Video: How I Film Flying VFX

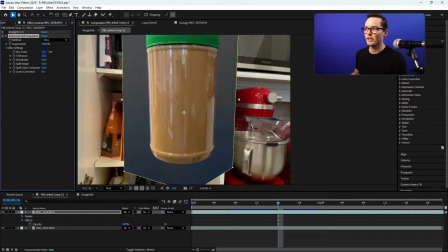[4:07]
And that should just tell this to kick the blue out.
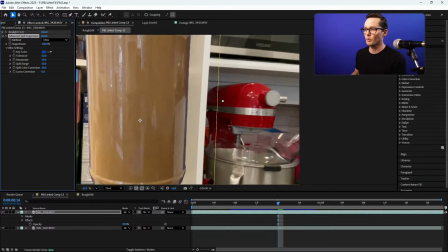[4:15]
Yeah. So it kind of suppresses that blue. That's looking better.
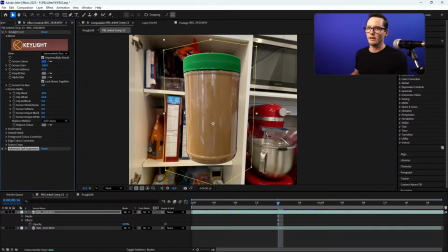[4:20]
Now, I want to soften up this key here. So I'm going to make it a little bit softer. The edges, it's a little too soft.
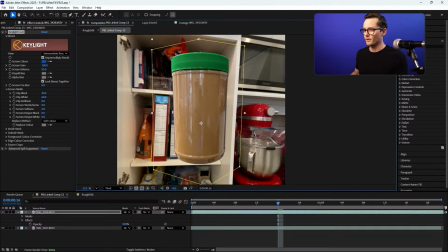[4:31]
So when you're effect editing, you kind of just have to figure things out as you go. So let's just look at, let's see how it's looking.
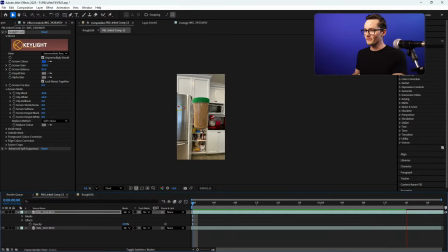[4:40]
That's already pretty good. It looks like a peanut butter jar is flying with the camera. And you can see how that little wiggle brings it to life. There's a couple things I'm going to do to massage the beginning and the end of the cut.
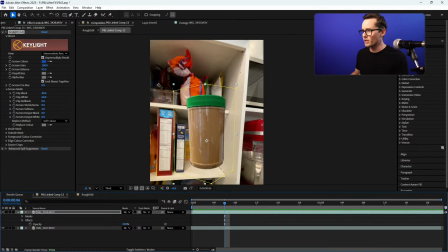[4:56]
But that's a good place to start.
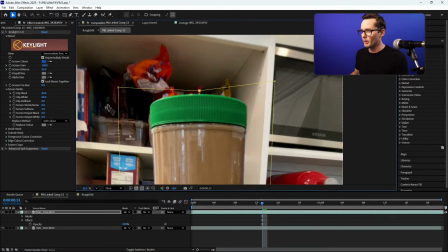[4:58]
Given that this hangs out here, I can probably get rid of that string. That's looking pretty good already.
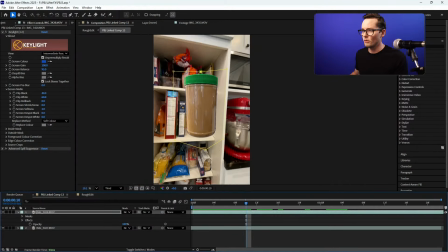[5:07]
Actually, you know what we can do? There's a cool effect called Refine Soft Matte. Let's try that. Oh yeah, that's looking good. Okay.
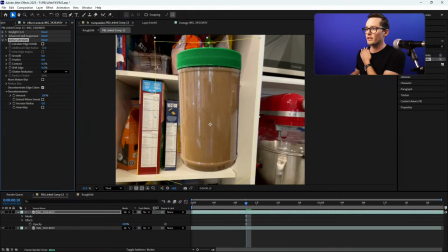[5:22]
We'll bring that down. I don't want to do edge details. I just want to decontaminate the edge colors.
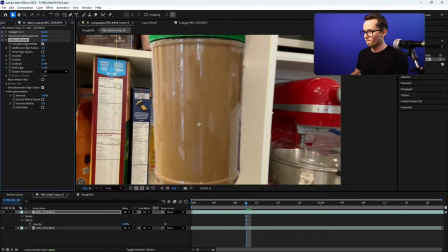[5:30]
It's not quite good. Okay, I don't want to get too fussy given the time limit.
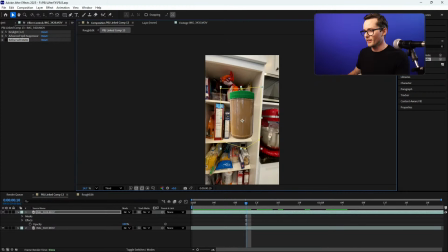[5:37]
Let's not refine it right now. Let's think of the big things. It's looking pretty good. But okay, let's bring this in.
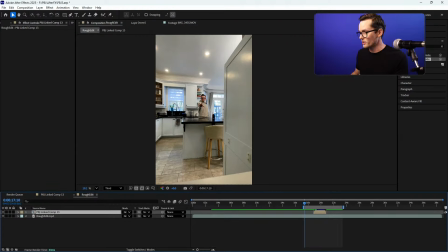[5:45]
So here's our live shot. So let's see how it looks in the edit here. So peanut butter.
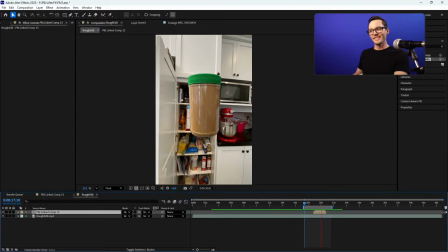[5:54]
not bad. I'll color match everything after.
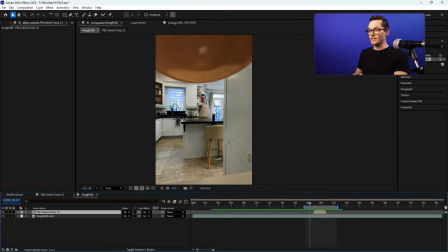[6:03]
One thing I want to do is that this is kind of coming in from top down and soaring over.
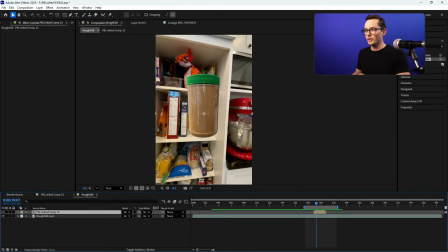[6:08]
So I do want to carry a little bit of that motion through.
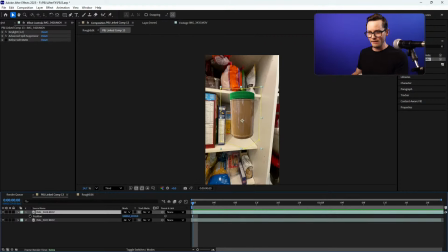[6:12]
So let's grab the peanut butter and we'll just keyframe the position here and maybe have it settle there. And off the start, I'm just going to have it a little bit higher and a little bit left to right. And we'll ease into this frame here. So let's see. Yeah. That's pretty cool.
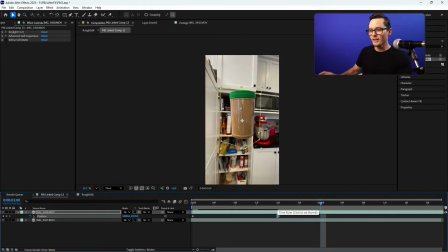[6:31]
See that little dip? Watch what happens in the edit.
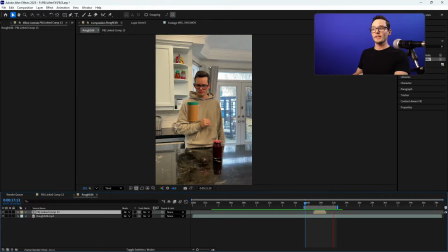[6:37]
Oh yeah. See that? Over the camera, dip down.
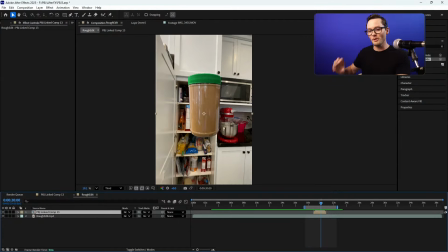[6:42]
You kind of feel that motion carry. I like that.
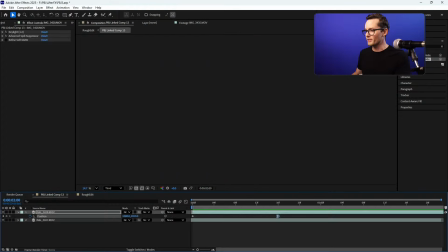[6:48]
That's pretty cool. It's a little abrupt. I'll ease it a bit. Oh yeah, we want like 1.5 seconds. Okay, let's try that.
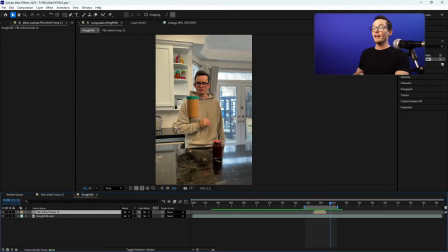[6:59]
So, oh, that's pretty good. Now the end cut here, it's a really left to right movement.
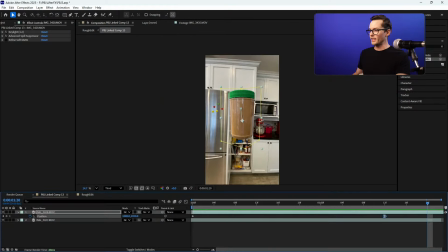[7:06]
So and it's drifting off the opposite direction. So I think at the end of the shot, oh, it's a really fast shot, isn't it? Okay, it'll settle here. And at the end, we'll do kind of a similar thing where we key this. And at the end of the shot, we'll key it a little more this way.
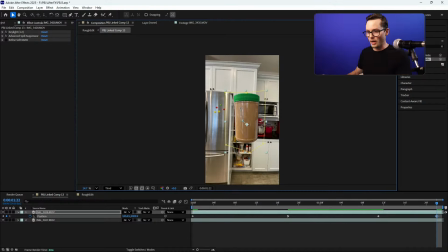[7:26]
So it takes off left to right. Yeah. Let's keep the motion going over the frame.
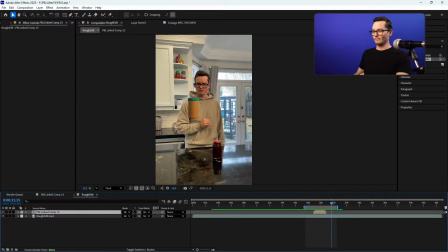[7:32]
In, down. That was a little strange. It's a little low, isn't it?
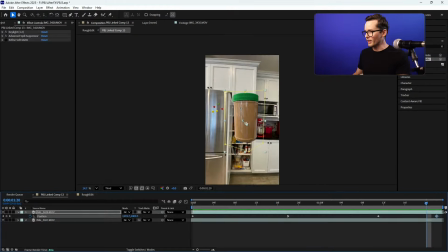[7:40]
Okay, let's grab these two keyframes and move them up. I don't want to get too fussy. And we'll ease out of this one, maybe.
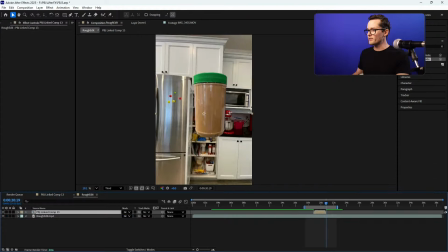[7:55]
Let's do a little easy ease on this. Okay, I got 2 minutes. We're almost there. So down, yep.
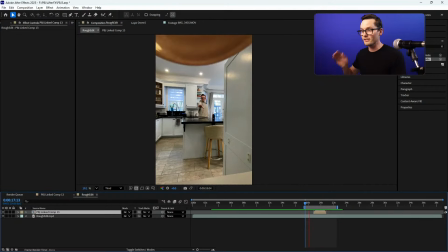[8:03]
Oh, did you feel that? I get excited about these things.
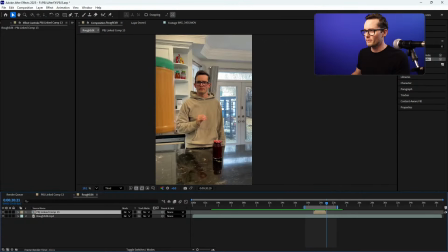[8:08]
Yeah, that's cool. Okay. I think I want to match the visual height of it.
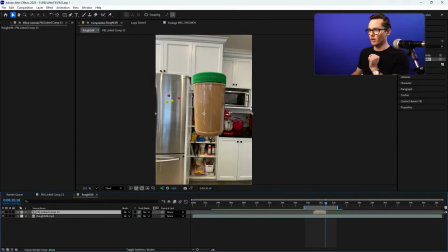[8:13]
It's a little low in this shot.